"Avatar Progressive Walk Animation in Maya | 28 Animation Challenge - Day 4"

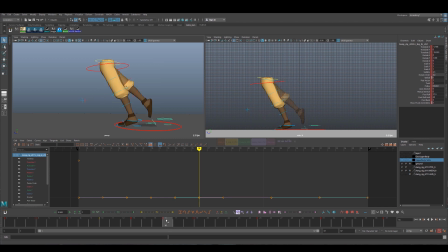Alternatively, you can build walks to be like to walk in place. Oops. I need to copy that one.
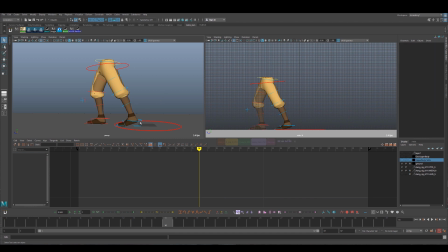Foot roll to 0. So alternatively, you could build the walk to walk in place. You just get these 4 main poses of the walk in there, and then you would copy them and mirror them, and then you could have it start walking forward after you've built all the poses.
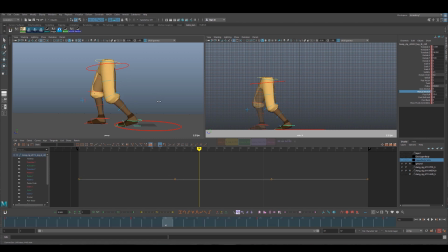But you know, I think this is a good way for you to get that handle on the mechanics. Whoops. So I think this is a great way to get you used to moving a character forward and get a handle on the mechanics. There'd be times where your character's like running and changing speed.
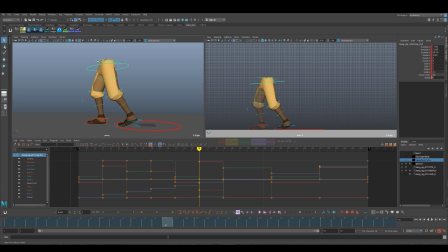Maybe they're going from a run to a walk and then a jump or something like that, right? And you'll need to just move your character forward and be used to doing that. So I think this is a good introduction. So there's a little bit of slippage here.
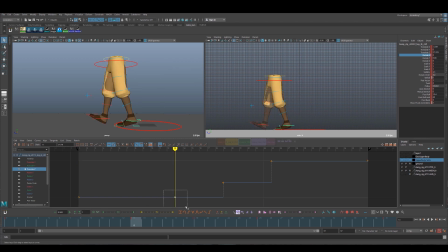Yep, foot. So slippage this way, I mean. So I just made that stable. Between 1 and 13 as well. I see the foot is kind of sliding in and out. So
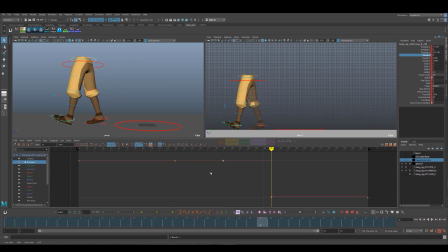just bringing that down. Perspective. And we can change the foot arcs later. You could build this all into like super detailed blocking if you want.
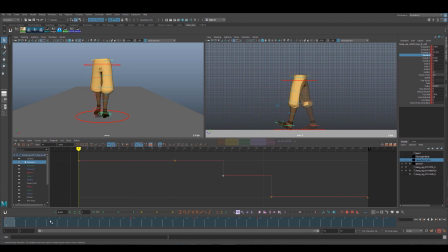I tend to be a little bit looser with my blocking and should make more changes in auto tangent, but everybody has their preference.
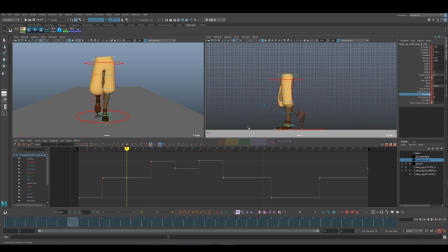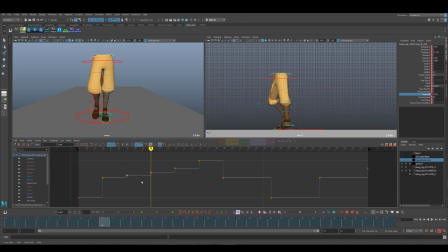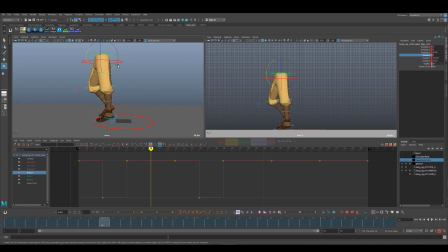Oh, something I did forget while I was talking. The up pose, the cog comes up. And the hip will do the opposite.
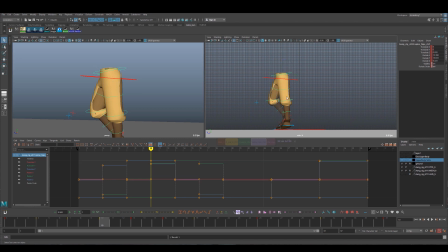It'll extend down to give you a reversal in the body. So the body would be leaning back like so. And this helps you get the reversed curve in the hip.
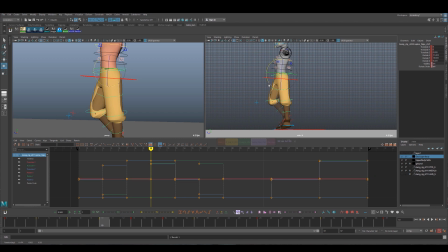So that's what we're going for there. Then back to this down close. So I'm going to try to speed along through this here as we work this section out.
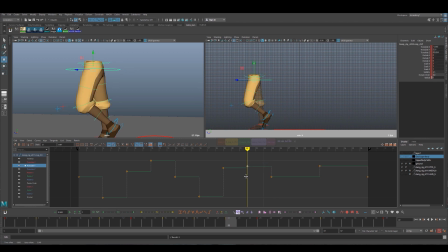Just going to tween that. Make sure he's lifting up. I just tweened it right in the middle so I could get the speed consistent still. Just for the cog. And then
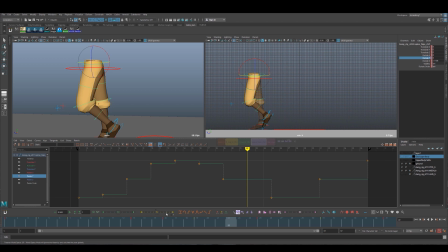for this, rotate while going to favor 25. For the rotate Z, we're going to ease out. So we're slow through here.